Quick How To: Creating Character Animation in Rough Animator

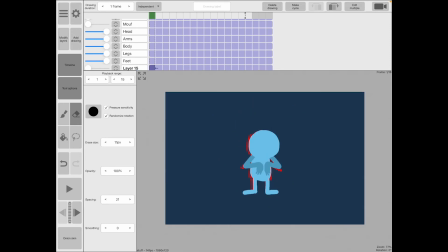Rather than trying to do every detail, just go for big shapes first, and then you can always go back and add things in.
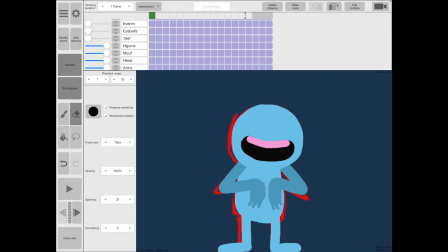And there's the mouth, there's the gums, there's the teeth, and then eyes are really fun. Remember, your audience is always going to be looking at the eyes, so that's an old animator's trick,
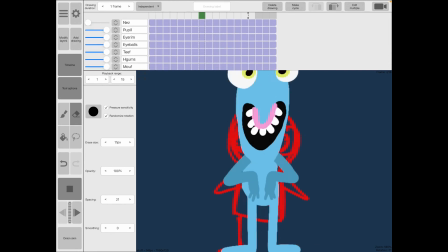and you should definitely take advantage of that, because audiences are always going to enjoy looking at the eyes and laugh at funny eyes.
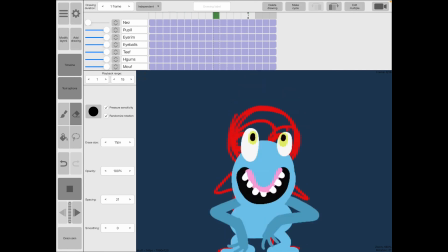So I wanted to make these to be googly and silly, and I gave them that
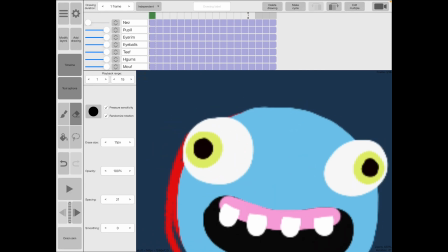yellowish green outline to give them even more emphasis.
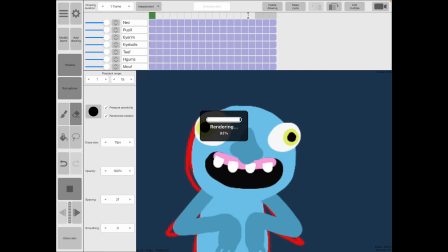And then I added the nose. I think I did the nose last. And even the nose, you'll notice there's some squash and stretch going on with the nose.
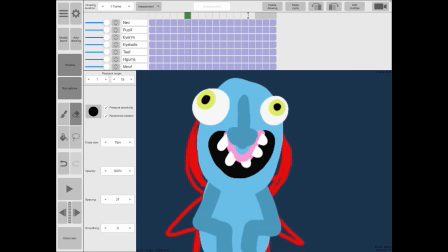And when the head stretches, I stretch the nose.
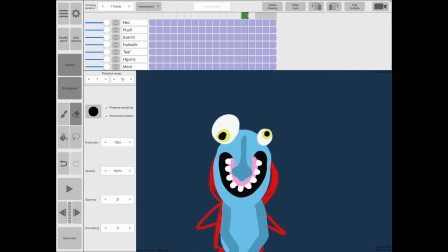And then I'm doing other things too, like sort of follow through and overlapping action. And those are more complex principles of animation, but they're a lot easier to play with, again, if you're working in separate layers.
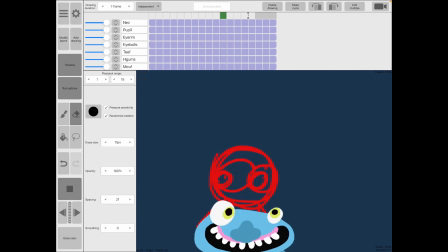So by having all of your artwork on different layers as you animate, it really lets you have a lot of freedom and play around with a lot of different things.
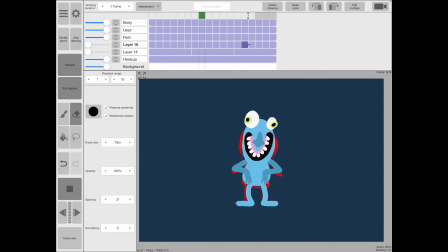So that's an important trick to use when you are creating fun animation.
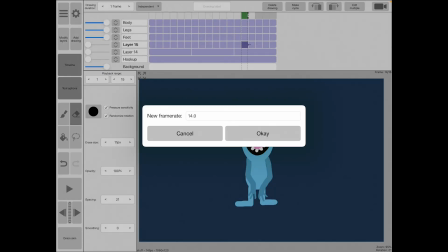And then the last thing I did actually was play around with my frame rate. So here it is at 12 frames per second, and this is how I animated it at.
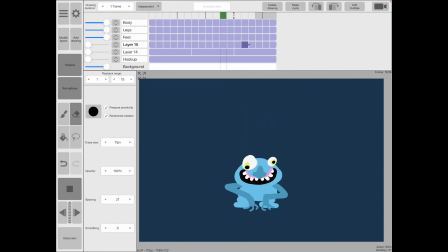I like to animate on 12 frames per second. So there it is at 12. That's fun, but I thought by speeding it up, it made it a little bit crazier.
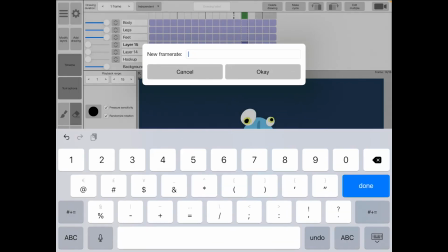And so this again is the kind of thing you can always sort of play with afterwards. Let's see what it looks like at 20 frames per second.
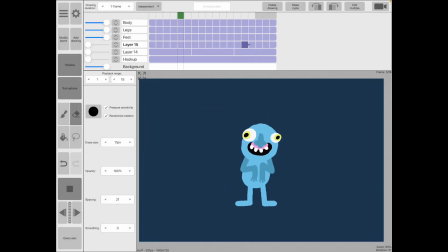Ooh, that's pretty fun too. Maybe I should have shared this at 20 frames per second.
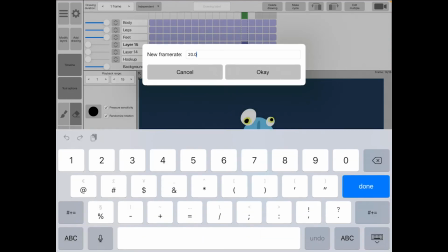Oh well, I could always, I guess, do that again. But frame rate is something you can play with afterwards, but it is good to get in the habit of animating at a certain frame rate,
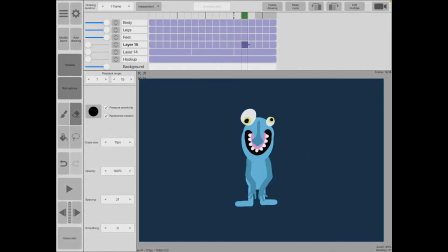and 12 frames per second is a pretty safe frame rate to work at.
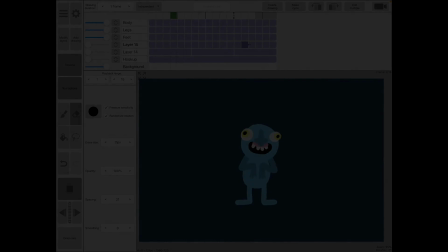There you go. Hope that's useful and fun. So go make some fun animation.